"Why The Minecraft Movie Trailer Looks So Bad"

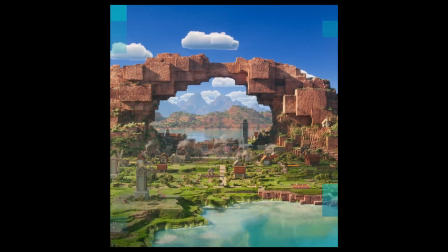What's up gamers, welcome back to hell. The fans have spoken and the Minecraft movie looks like it's gonna be pretty bad.
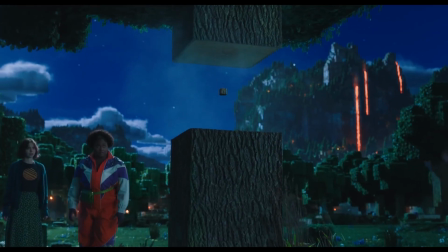Of course, the trailer might have just been edited terribly and the movie's gonna be awesome, so rather than just make the same complaints I'm sure you've heard a thousand times,
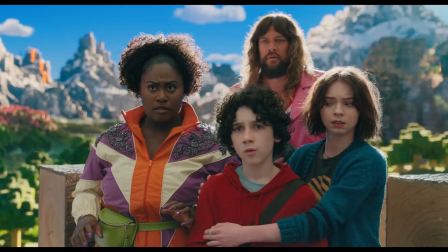I'm gonna be analyzing this trailer specifically to try to figure out why it feels so bad.
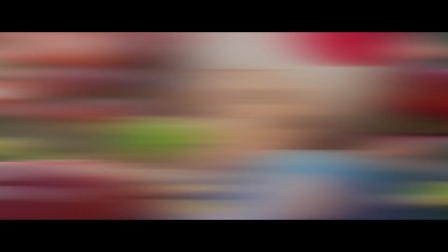Well, I think the power of comparison can help us here.
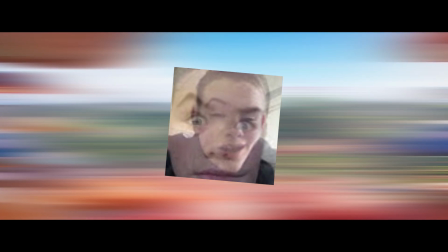I've noticed that the circumstances The performances surrounding this movie are eerily similar to another movie, the Super Mario Bros. movie. A video game IP that's important to a lot of childhoods, a star-studded cast including Jack Black, and what appears to be an isekai narrative.
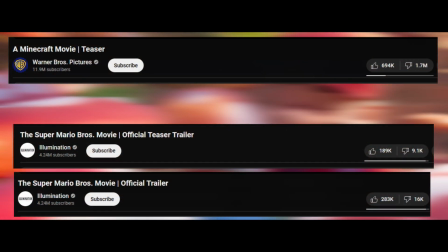But it's weird because the reception to the Mario trailers were much more positive from fans of the games, so let's look at how the trailers present their respective films.
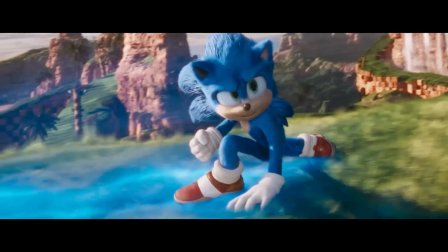Ideally, a video game adaptation will make fans of the game feel right at home, while also being enjoyable by folks unfamiliar with the game.
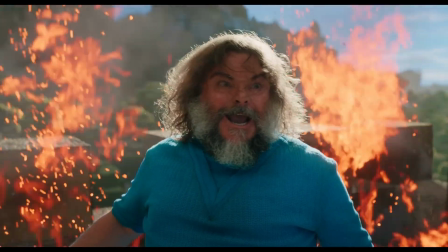So in a way, it has to market itself to two very different demographics at the same time.
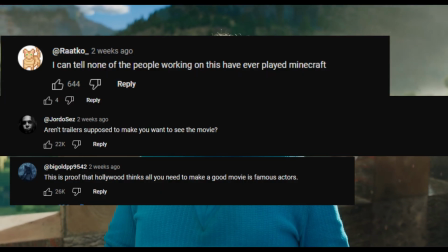Based on the reactions of folks online, people seem to think the Minecraft movie leaned too heavily into general audiences.
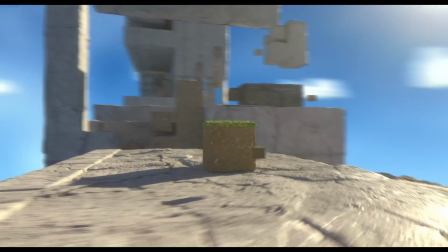So going forward, let's see if we can figure out why. For this video, I'll be comparing the A Minecraft Movie Teaser to The Super Mario Bros.
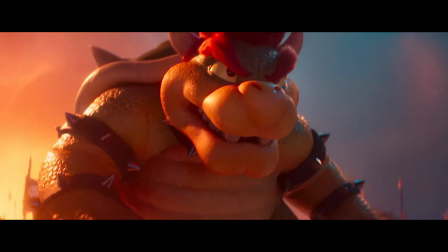Movie Official Trailer. I would have used the teaser from the Mario Movie 2, but it's just a mostly unedited first scene of the movie,
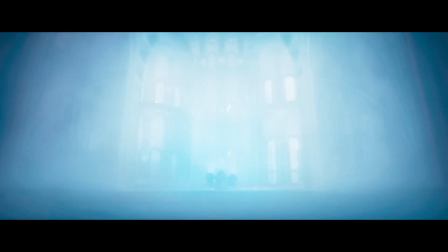so I chose the trailer that more closely matches the Minecraft one's editing style. Also, I'm putting up the opinion shield.
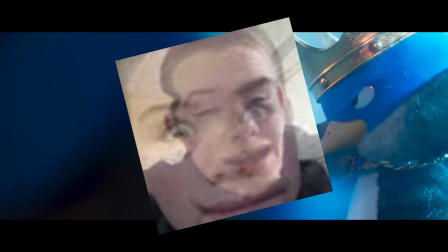This is all just the observations of me, a random guy online.
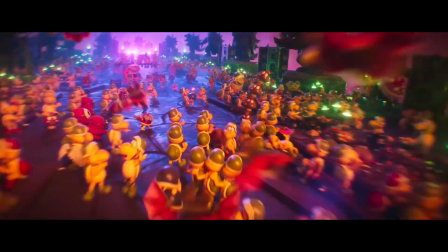I thought this topic was interesting, so I'm trying to piece a conclusion together that makes sense to me.
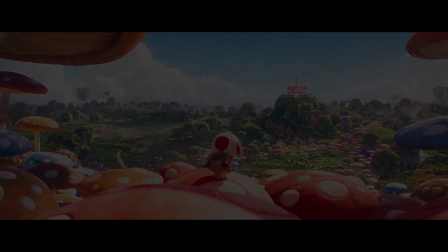If you think I say something wrong, then... Please let me know in the comments, I like getting feedback. Alright, are you ready? Let's-a go! The opening seconds of both trailers immediately differ. In Minecraft, we emerge from a portal to a scenic view of some kind of village.
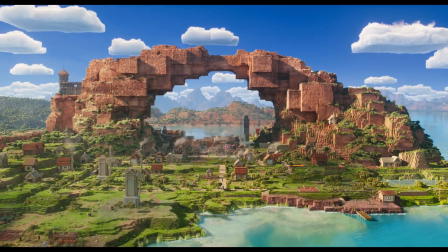This isn't a recognizable village from any Minecraft media that I'm aware of, but we can see some villagers off in the distance.
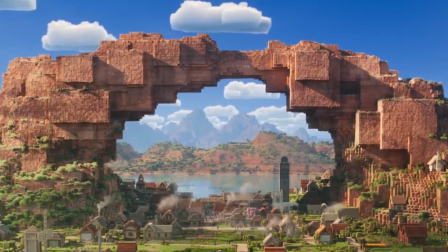We also see a boxy mountain overhang thing.
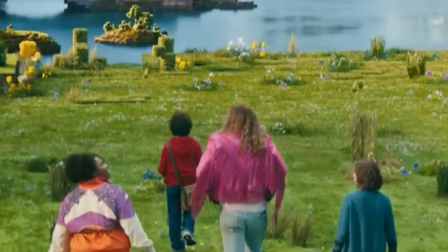Then we switch to another shot of a different landscape, this time with our protagonists, who we've also never seen before, taking in the scenery.
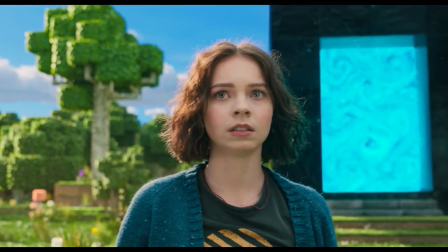Get a close-up on each of them with their amazed, bewildered faces to show that this is a new sight for all of them.
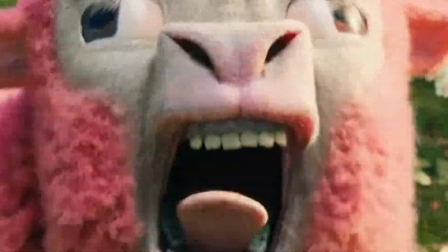Then suddenly, UGLY PINK SHEEP! Oh hey look, that sheep is so ugly, what the hell?
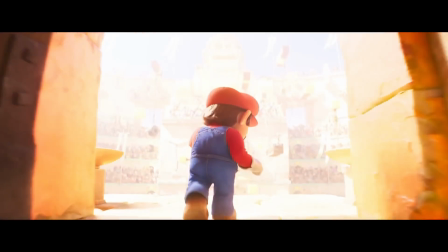Mario's trailer instead opens with Mario entering a coliseum, hundreds of Kongs chanting his name.
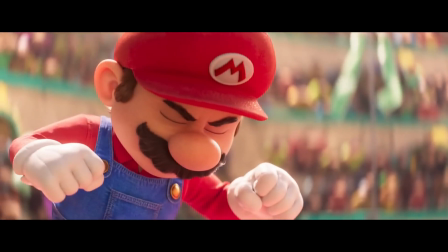His opponent approaches. Mario says his line and throws himself at his opponent, revealed to be the main man DK himself, only to get humiliated.
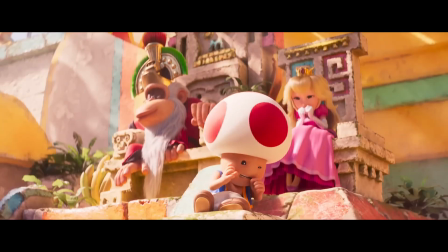The crowd, including Toad and Princess Peach, wince at the display. Okay, I'm going to stop here a moment.
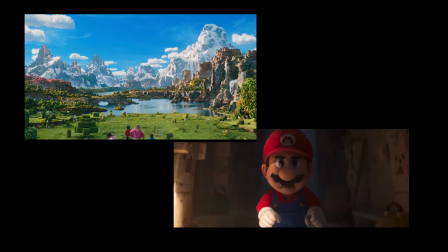Obviously, these trailers are going for very different vibes right off the bat, but I think there's a very important distinction between the messaging of both that begins here.
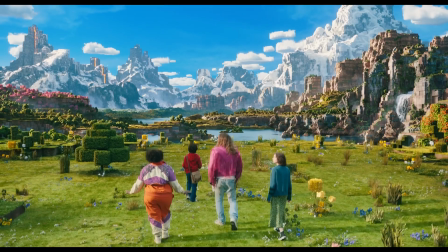The Minecraft trailer is clearly going for spectacle in its opening. We're meant to look at the landscape and go, wow.
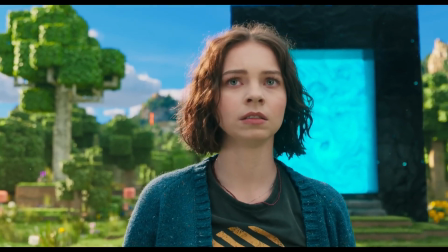Then we look at these people who are thinking the exact same thing. Conversely, the Mario trailer gets straight into the action.
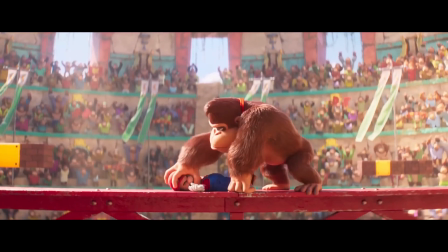Here's Mario, Coliseum, let's-a-go, fight. But these scenes come from entirely different points in the movies, presumably.
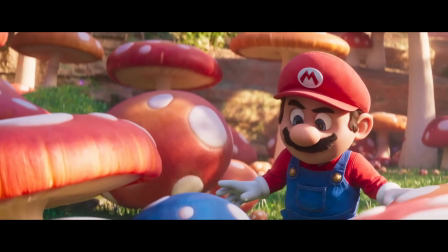Mario has his own, what is this place, moment. But the point is, this is what the trailer is choosing to open up with.
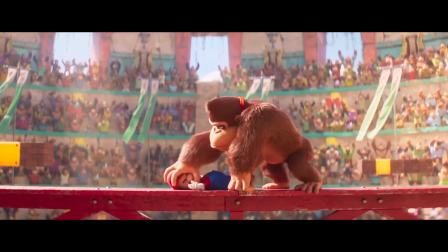This is what the marketers think is going to hook you in the most. The Mario movie starts with action, the Minecraft movie starts with introducing the world.
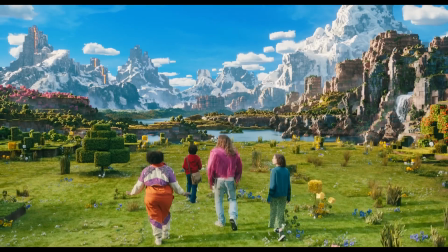The problem is, fans are already aware of what the Minecraft world looks like. Yeah, it's a block world.
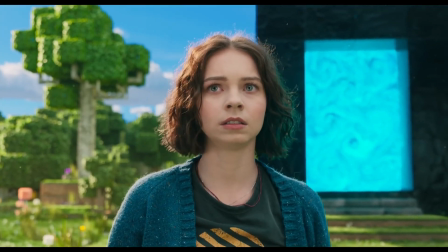They're not going to be wowed by it, but someone who isn't familiar with Minecraft, all, like, three of them, would be.
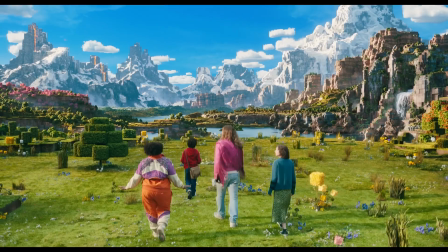And if that wasn't enough to send the message, we get to the first gag of both trailers. Ugly pink sheep and Mario getting beat up.
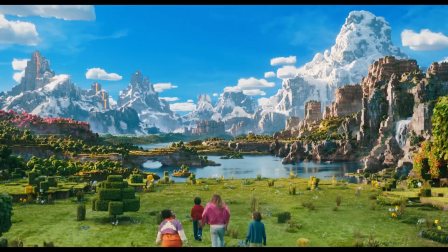These gags are actually really important.